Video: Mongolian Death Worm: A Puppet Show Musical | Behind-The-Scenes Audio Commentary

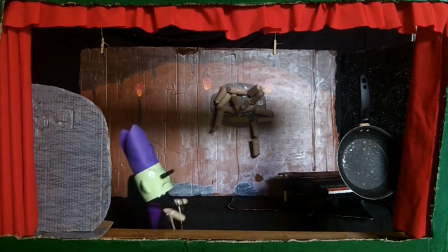[41:56]
What do you knit with? Wool. Wool, that's it. That's the word I'm looking for.
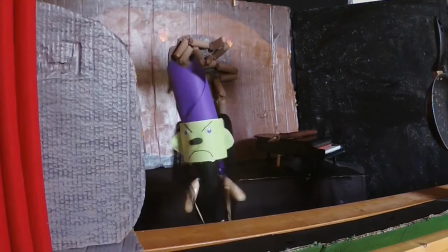[42:01]
Wool for hair. Yeah, but they've all got hats because otherwise you'd see the plastic top of the bottles on all the characters.
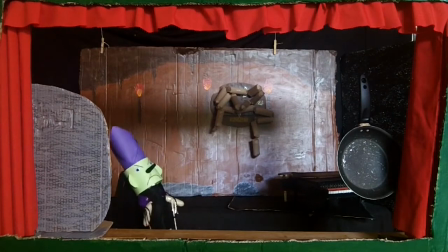[42:08]
Of course, this character has two hats as well because earlier... Oh, yeah. So her wearing her butcher's hat. Her butcher's hat, which is the same as Larry Chop. I made two hats, two separate hats.
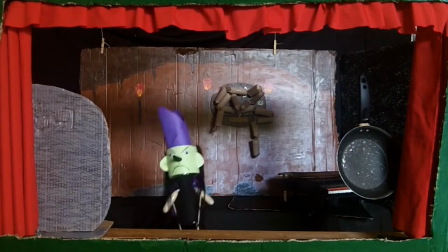[42:19]
I don't know why, because they didn't appear in the same scene together. So we could have just used the same hat.
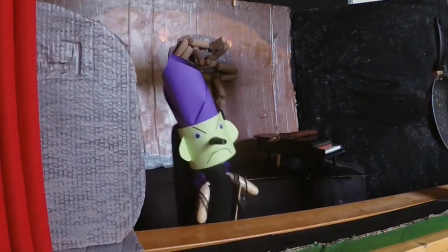[42:24]
That's a good point. Oh, well.
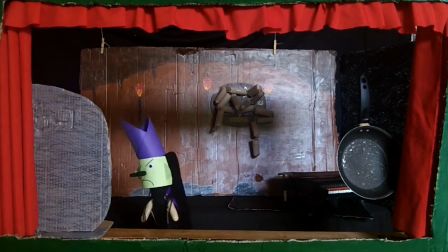[42:29]
Another nice thing about the puppets is with the head being kind of separate from the body and stuck on, it means it's got a nice little wobble.
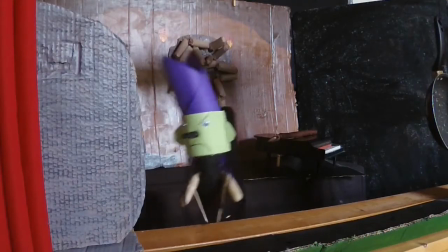[42:36]
So if you shake the puppet, you get a nice wobbly head effect. Yeah. Which I tried to make use of every opportunity.
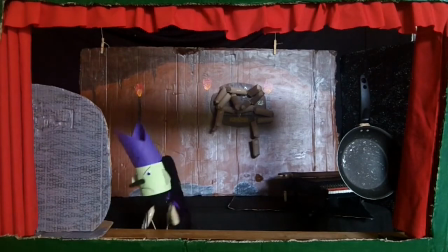[42:45]
As you found out in the bloopers. Because sometimes the connection between head and body wasn't quite.
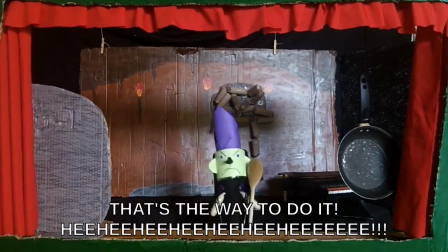[42:53]
I like how the superglue on the nose here has run a bit. So she does look like she has a runny nose.
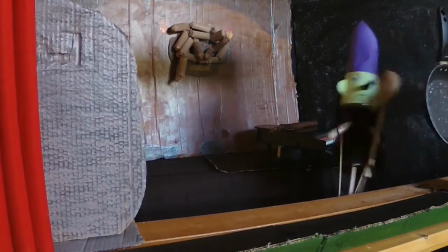[43:00]
Yes. All the pans. Fun fact about this.
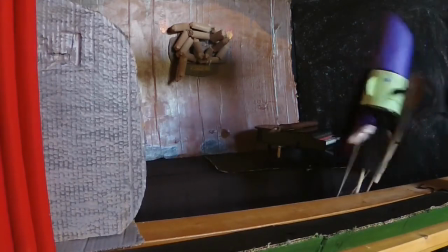[43:05]
This is the only piece of audio that we recorded live on set.
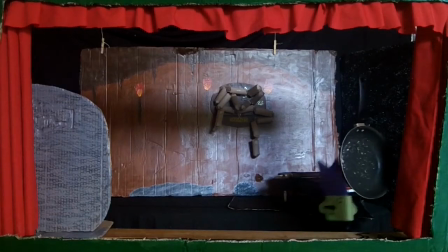[43:10]
Because otherwise, you know, it would have been difficult to time it and synchronise it.
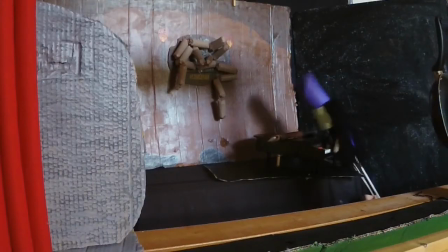[43:16]
Everything else you hear was recorded afterwards. Oh, that's jazzy. I love this song. This is my favourite song. It's good. It's good. And that is a cameo from your very own toy piano.
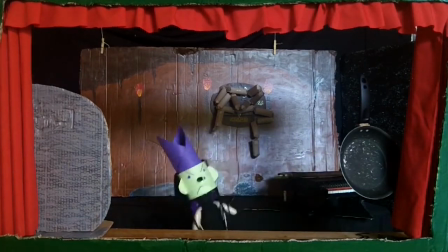[43:30]
Yes. Which is here at the moment. I can see it. It's right next to the TV. I'll play it. Yeah.
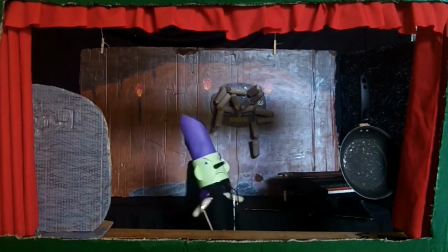[43:35]
Show them what it actually sounds like. Because the sound you hear on the recording is a real synthesised piano.
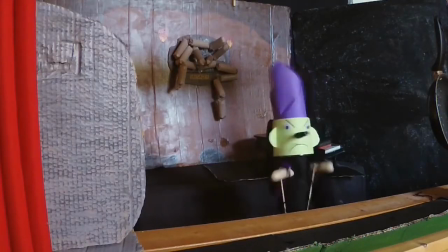[43:42]
I'll play it. This is what the actual toy piano sounds like.
Roy Chapman
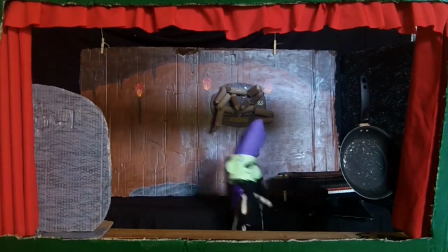[43:50]
That's lovely And it's also an Armenian duduk on top of the toy piano there which is also mine,
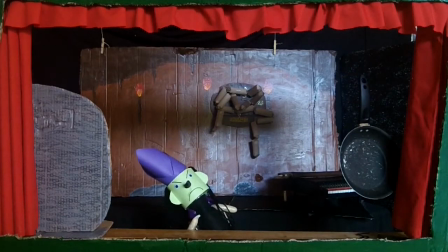[43:59]
I'm a bit of a collector of, as well as hats I collect very weird instruments as well It's you,
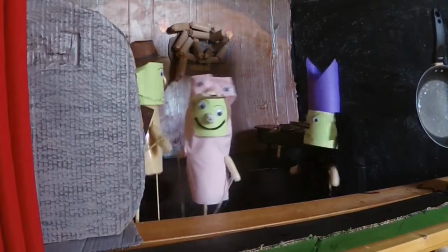[44:05]
I knew it was you from the start And I've started collecting spices as well Yeah Yeah.
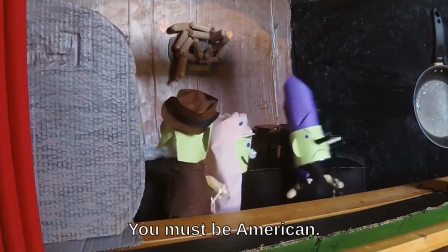[44:16]
It's always nice to get a dig at American Disney. Offend two whole continents in one go.
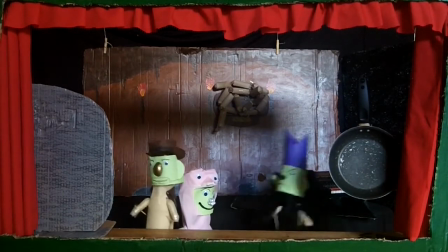[44:23]
Yeah, I wasn't so sure about including that. Too late now.
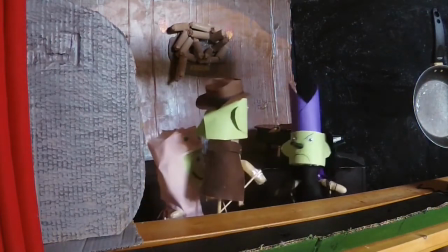[44:30]
That's enough. If anyone's wondering, because we did have a friend watch this the other week, and they were wondering what that is stuck on the back wall.
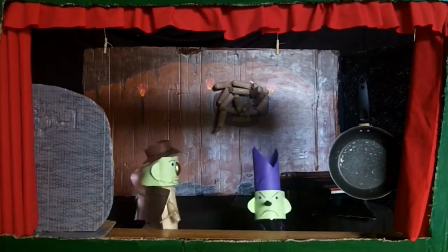[44:39]
That's meant to be a trophy
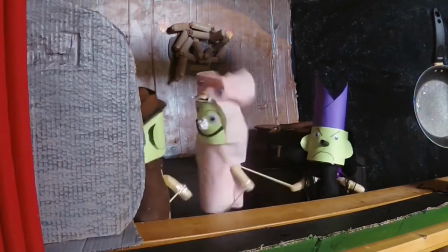[44:42]
Those are the sausages that were stolen in the very first scene It's kind of like a fishing trophy
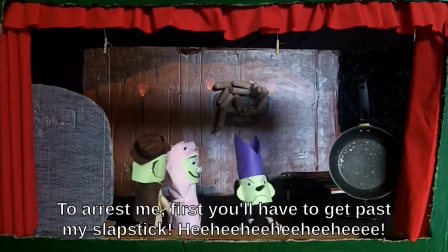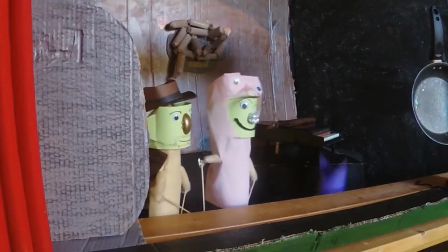[44:53]
I enjoyed making this backdrop as well What are they called? The things that drop down from caves?
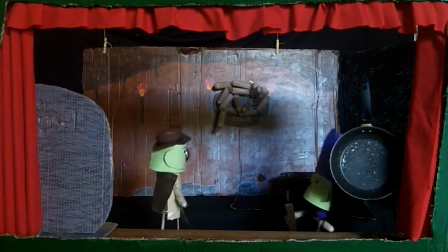[45:00]
I think they are just called backdrops No, the things that drop down from caves Oh, the stalag...
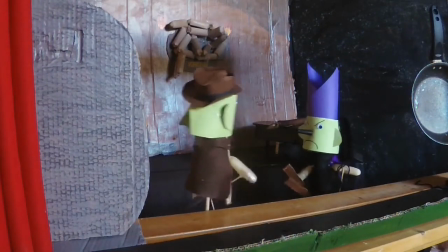[45:06]
Stalag tights fall down knowing all about tights as I do oh
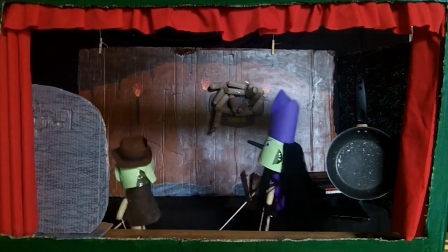[45:11]
I was very pleased with this as well also this is
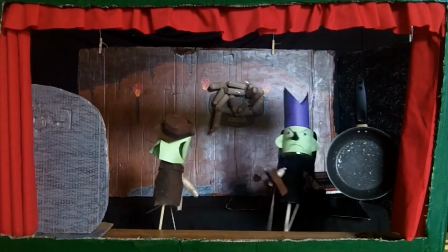[45:18]
another Punch and Judy reference I think those were our two main influences doing this were
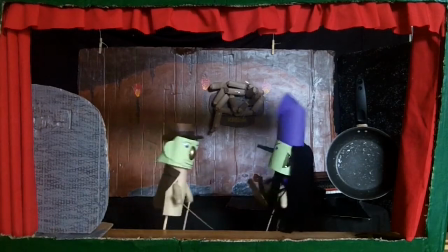[45:25]
the Mongolian death worm the actual myth slash legend which is a real thing sort of
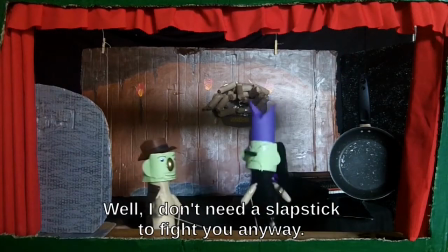[45:32]
and Punch and Judy and Indiana Jones I would say Indiana Jones is a very big yes yeah the character of Roy is very much
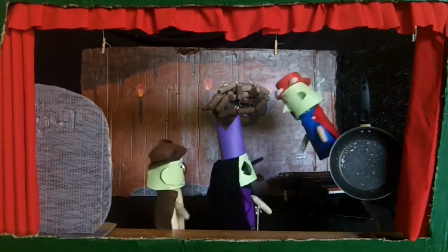[45:41]
Indiana Jones made of cardboard the um professor Roy Chapman Andrews is a real person I don't think we've said that yet
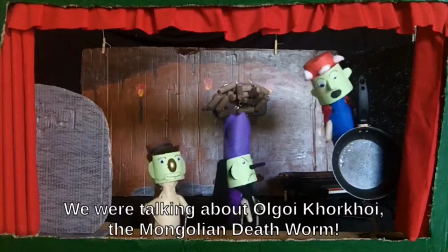[45:49]
and Indiana Jones is slightly based on Roy Chapman Andrews yeah I'd completely forgotten about that so
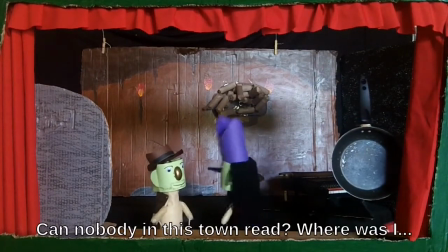[45:55]
if anyone watches this and thinks they obviously based Roy Chapman Andrews on Indiana Jones no it was the other way around